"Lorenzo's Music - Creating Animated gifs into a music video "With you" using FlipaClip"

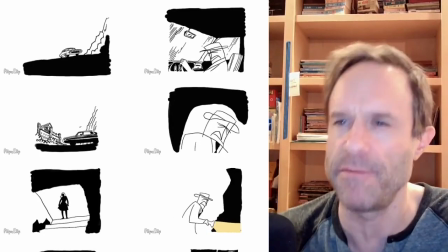(0:05)
So one of the things I did when I was making the video, like not making the video, but making the song itself, I was just kind of drawing some stuff.
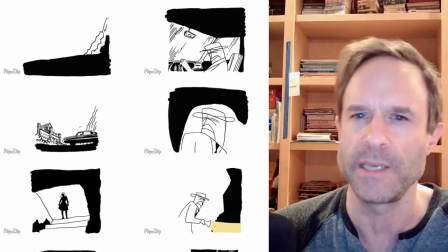(0:13)
I had this character that I did once when I was just trying to do some animation in a program called Blender.
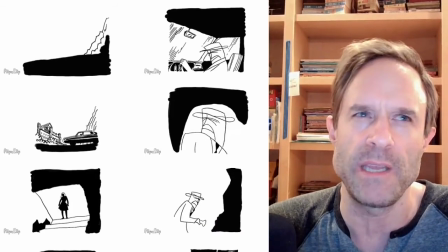(0:20)
And it was just kind of, I don't know, it was while we were doing the Spaghetti Midwestern EP.
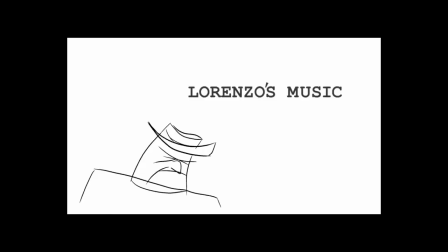(0:27)
And I was just trying to do an animation and
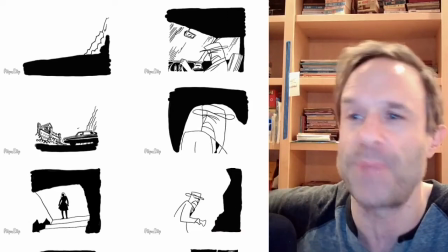(0:35)
I thought I might want to do a video for it and then the EP went on and I was still learning how to do blender and it got
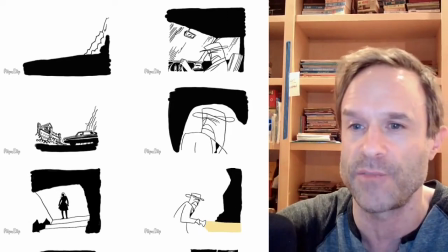(0:39)
kind of backed up so I never did so this character is from that and I
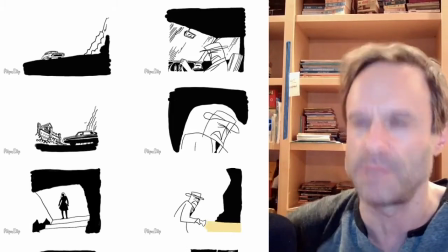(0:44)
also recently had been reading some mystery comics some old 40s like four color mystery comics and I
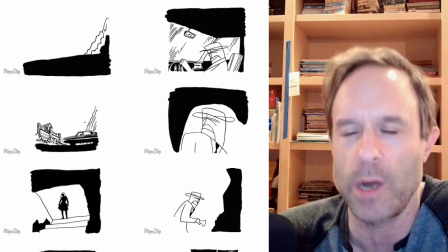(0:52)
watch a lot of old monster movies and things like that and this was kind of like I wanted to do something in that realm so I did so while we were recording the song or while
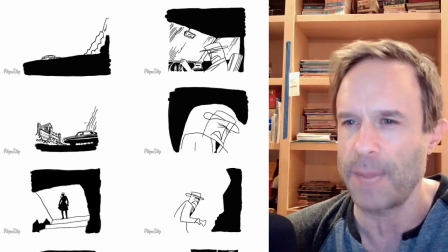(1:00)
we were mixing it during that time I was using a program on my tablet called flip a clip which lets you make gif animations so what I had done is
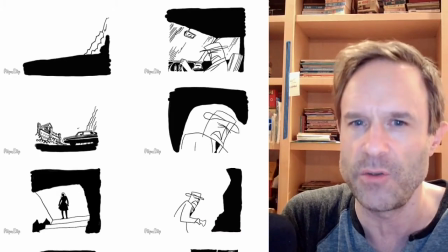(1:08)
I drew these pictures and I decided to bring them into flip a clip and make these gif animations that I'm that I got
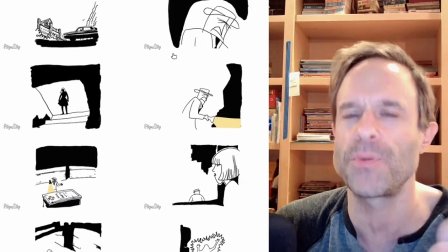(1:17)
here so these are different scenes from it but all these are pretty much between two and three seconds I did small
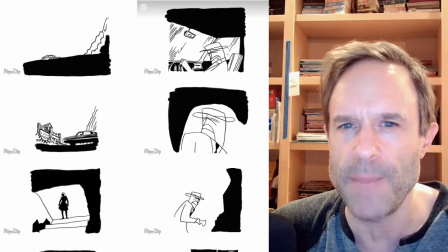(1:23)
little things where I just animated certain parts like starting out here with the car it's just
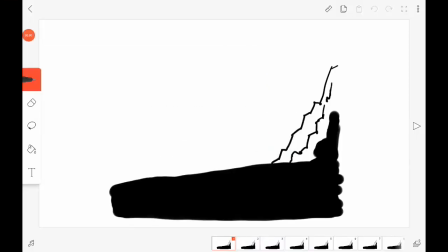(1:29)
going through and going over a hill so what it does is I you can create up to three layers on top of each other so I would draw the background and then I drew the car I only needed two of them for this one so the car would have to come up from
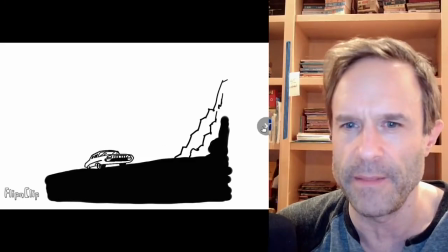(1:46)
the background and it sped over and that was about it and then the next scene I did this guy here is driving and
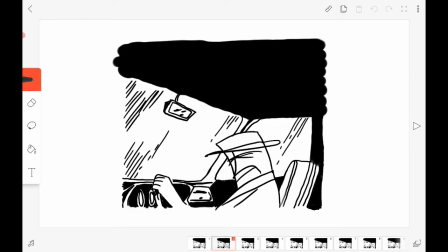(1:52)
basically the only animation I needed I drew the interior I drew the guy I think I put the guy on another level or on his own layer,
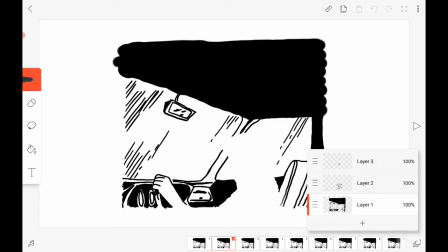(2:00)
because I thought maybe I was going to animate the guy, but instead all I did is I just animate him, animated him blinking.
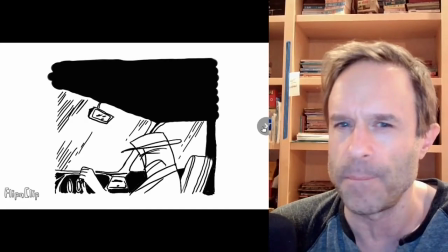(2:06)
So it gives, essentially it's kind of like each one of these are comic book panels, but they're, they're animated. It's, it's also a throwback to not only the old monster movies and the old comic books,
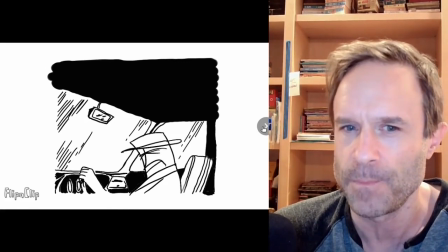(2:19)
but there was a series of Marvel comics that was put out where what they did is they actually brought in scenes that were drawn by Jack Kirby into an animation process where they would just take pieces
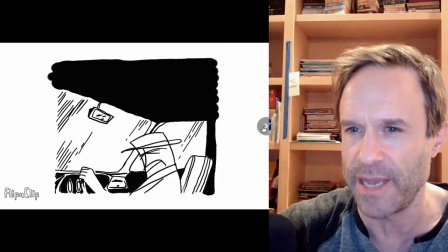(2:32)
of it or they would do camera things that camera tricks that made it look like it was animated.
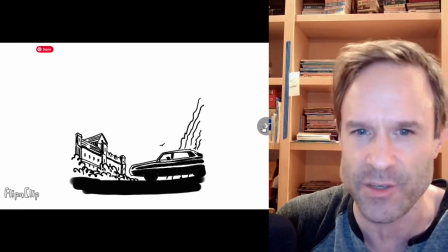(2:37)
And that's what this does. Just like here, the car is now just sitting there static, but a bird is flying in the background, just kind of creating the mood.
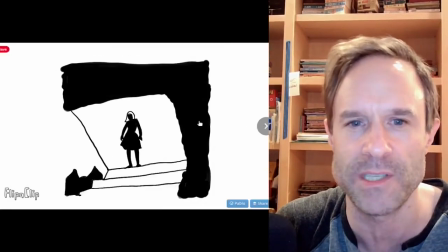(2:45)
And then this one's just a quick little head turn. There's the woman standing there where she's in the doorway or
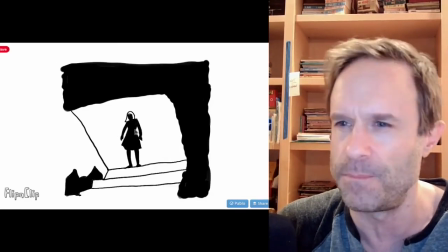(2:53)
up the up the stairwell of the what's it a mausoleum wherever you
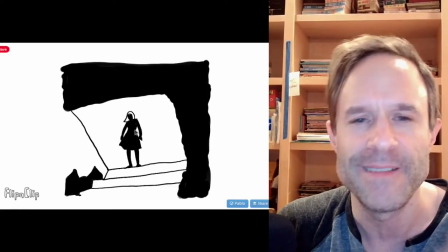(2:57)
bury people I forget but that's where she's standing up there looking at
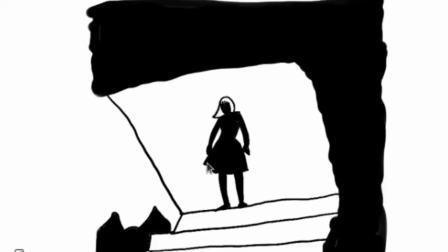(3:02)
him and the only thing I did is these two pieces right there I animated the hair and
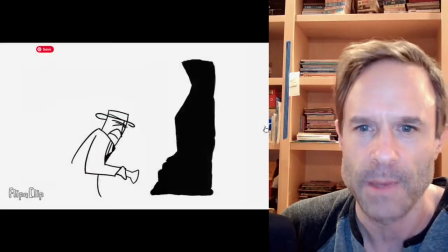(3:06)
the dress and the rest of it's just a static background got some other scenes turns on the light this one's actually probably one of the few complex
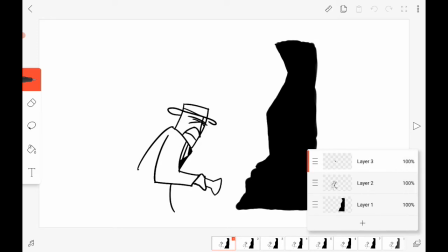(3:15)
scenes as three layers I drew a background I have the guy and I have the eyes animate so it comes in a series where
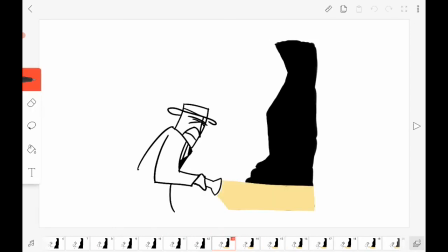(3:24)
the guy blinks first. It all is to give movement and they're all like one after the other. He blinks, then he jumps up and down or he moves up and down. Like he's going to take a step and then moves forward and the light turns on.
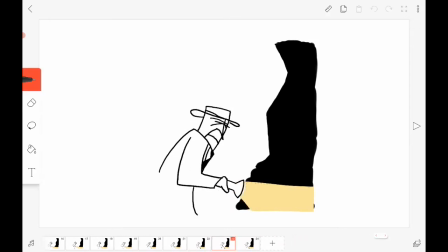(3:37)
So all those are a different process and they're all shared layers and they all happen one after the other to give like,
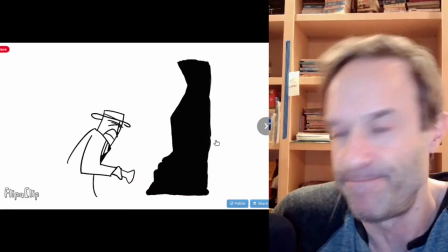(3:45)
make it look like tons of stuff is happening. Well, I guess tons of stuff is happening in that one.
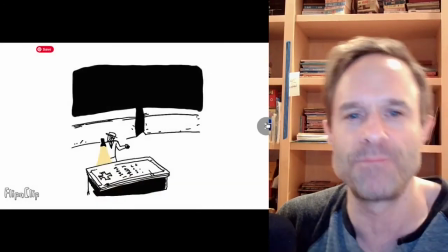(3:50)
Just they're all gifts. And then I basically, I did all these. Here's another one.
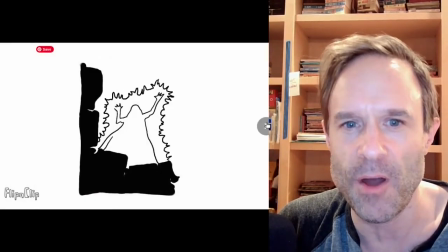(3:55)
That's the guy walking away. All these different things are just gifts that I created using flip a clip.
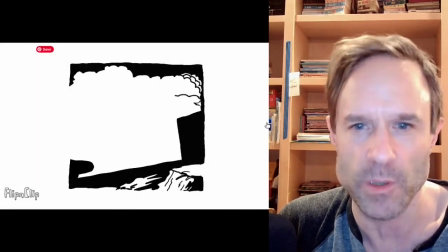(4:02)
And then of course the driving away scene.
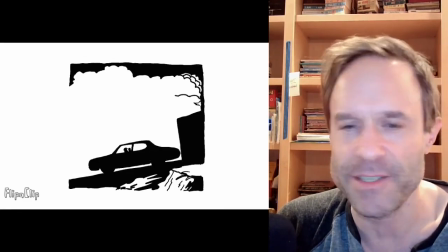(4:04)
So let's, uh, let's take a look at what I did for the actual video
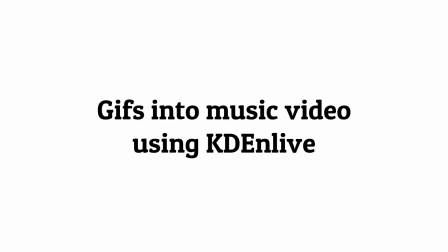(4:11)
going into.
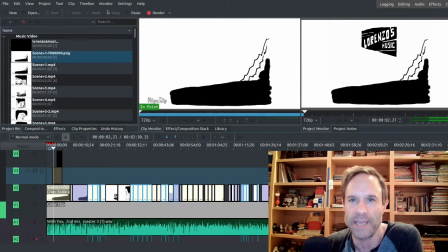(4:17)
This is a program that I use called Caden live. I do most of our videos in it. It's a free open source video editor that I use that actually is built in with Ubuntu Studio. I'm using the Ubuntu Linux operating system, which is what we use for all of our stuff.
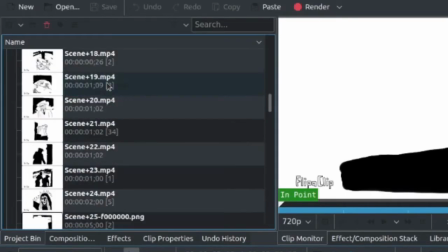(4:32)
And here are all the scenes that I just showed you up here on the top left,
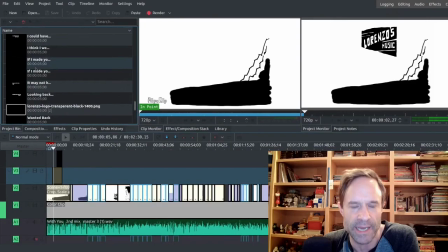(4:37)
along with different things I added, like text and all that are in there as well. But for the most part, these are the scenes like here's that first animated scene.
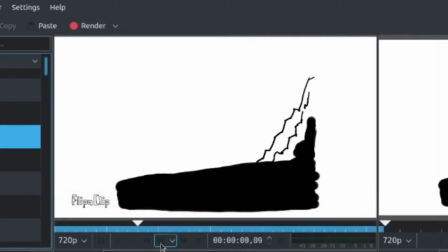(4:47)
So this is the staging area where you can show the scenes that you select in your log of imported videos here.
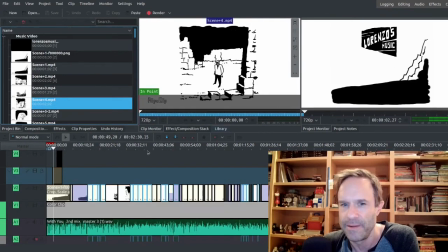(4:52)
So if I cycle through these and on the right here is where the actual timeline of the video is seen.
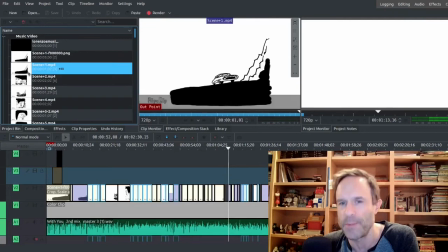(5:00)
So we start out here with scene one, which in flip a clip, I labeled them by scenes because I knew it would get confusing if I didn't do that otherwise.
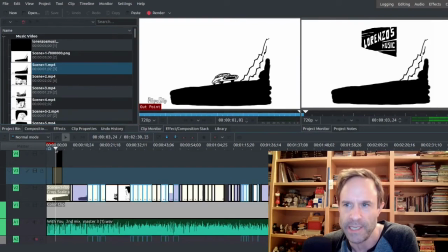(5:08)
So here's the one with the car driving. And what I did is in the beginning of the video, which is on the right here,
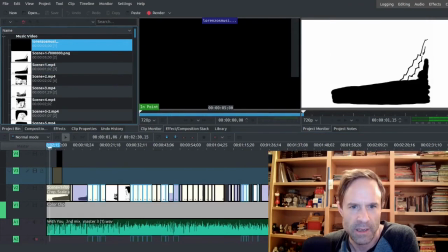(5:13)
I'll actually select this so it doesn't get confusing on the right here you'll see there's the background and what I did is I actually froze the frame with like a PNG here so this is just a
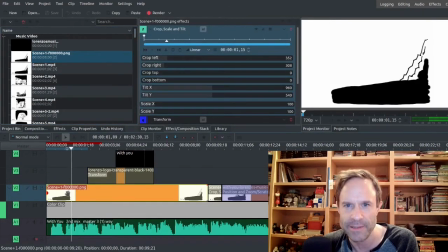(5:26)
frozen frame and I brought that in to the actual video editor so it goes that
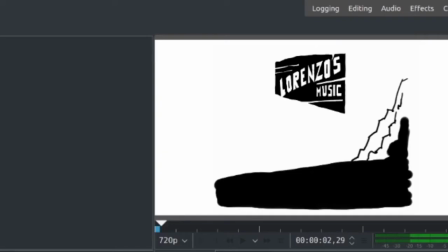(5:31)
long and then the song underneath here is playing that way I had time to add the logo and
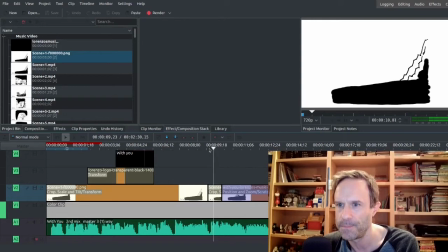(5:37)
then the words and then the car comes in once the car came in you know that it stops
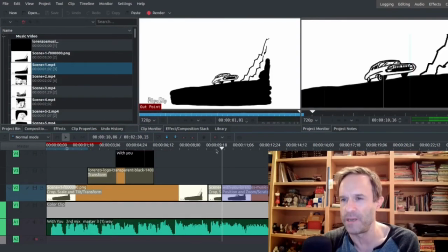(5:45)
right there so what I did is this is part of the animation trick I zoomed in a lot of the other tricks that I did are here's this scene right here where the guy was
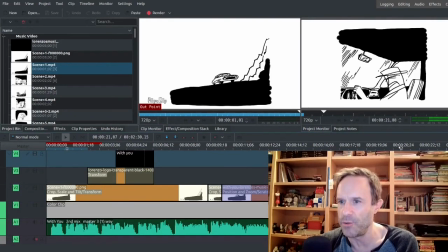(5:52)
blinking I used a pan and zoom thing to make them go off screen to make it look
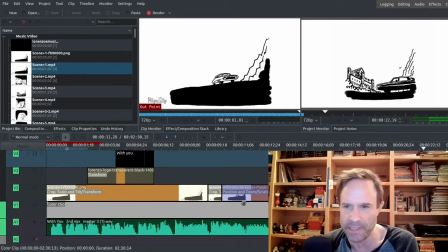(5:58)
like more stuff is happening so those are the types of things that I did to put this video together we zoomed in here on the woman
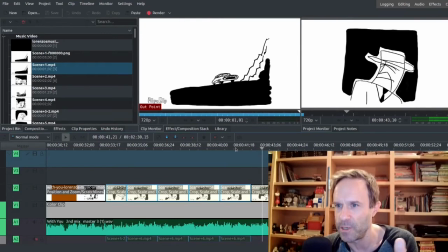(6:05)
then he's blinking when does he blink blink
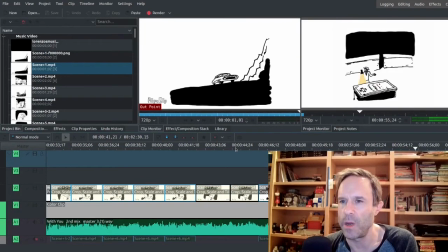(6:11)
there it is so this scene is one where the flashlight is just going
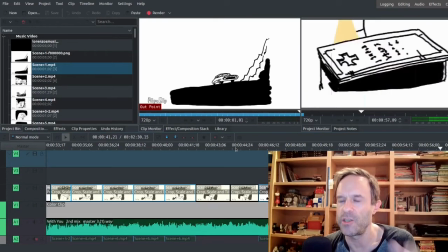(6:15)
back and forth so what I did too is I realized that it wasn't very clear that it was the same thing in the end of the video as it was when he's
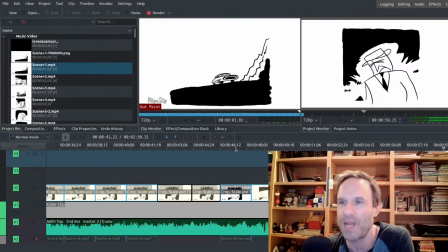(6:24)
looking at it here so I zoomed in on it this actually was more more of a plot point rather than kind of a trying to pad
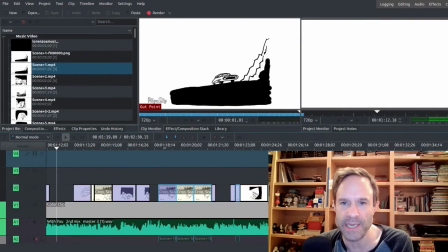(6:32)
the scene sort of thing and that's basically sort of the method that I did is it's just a lot of using the same scenes he gets grabbed
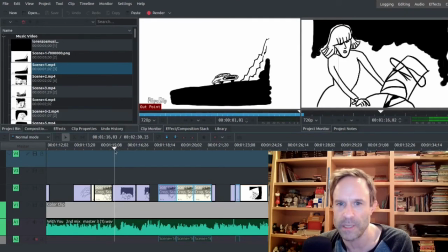(6:39)
from behind but then zoom in on them to go that they're looking at each other to kind of take two different angles of the same scene towards
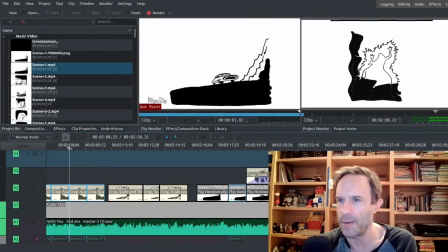(6:48)
the end when they finally drive away after the woman comes out of the oh yeah when she comes out of the the crypt it's just three
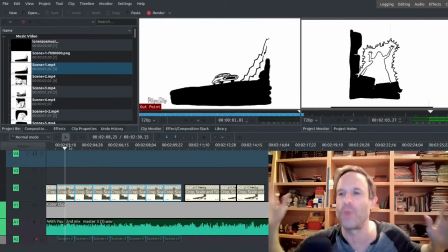(6:56)
repeating frames of the the i don't know what it would be lightning the magic the power that's around the person and then i also added an old film effect that would shake the screen up and down this particular scene I needed for this particular part of the song
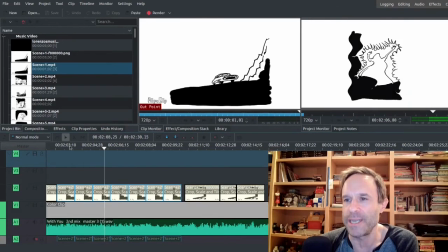(7:12)
but just standing there watching it do nothing I was like well what if it starts to manipulate what's happening around it so I added a distortion effect to kind of wiggle it I don't know I think it worked and added this layer
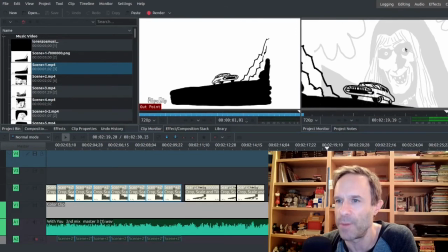(7:27)
of the animation before of the person or of the evil evil being that came out of the coffin fades in and watching them drive away
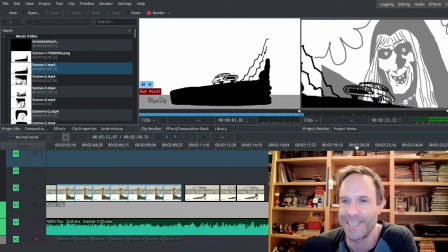(7:37)
as the car froze in the same spot which all I did was I just flipped it around the other way so it looks like they're driving away and then I was like hey remember that distortion effect that I had well why don't I use that and make it all that's how it'll end and fades out
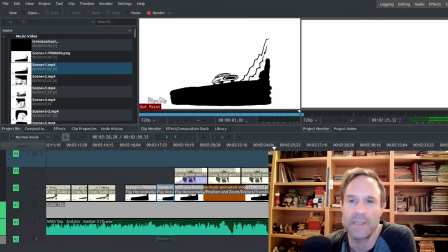(7:50)
that's just some insight as to how I made those it was all just a series of animated gifs that I did while we were working on the song and then just kind of pieced them all together and then edited them to make the video.
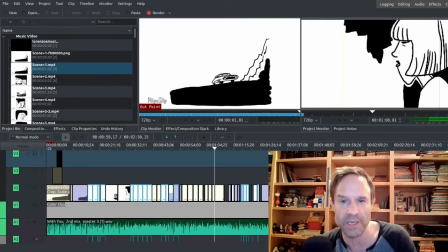(8:03)
And you can check that out at Lorenzo's music.com. And there'll be some more videos coming up soon, but that's just how I did this one for the song with you.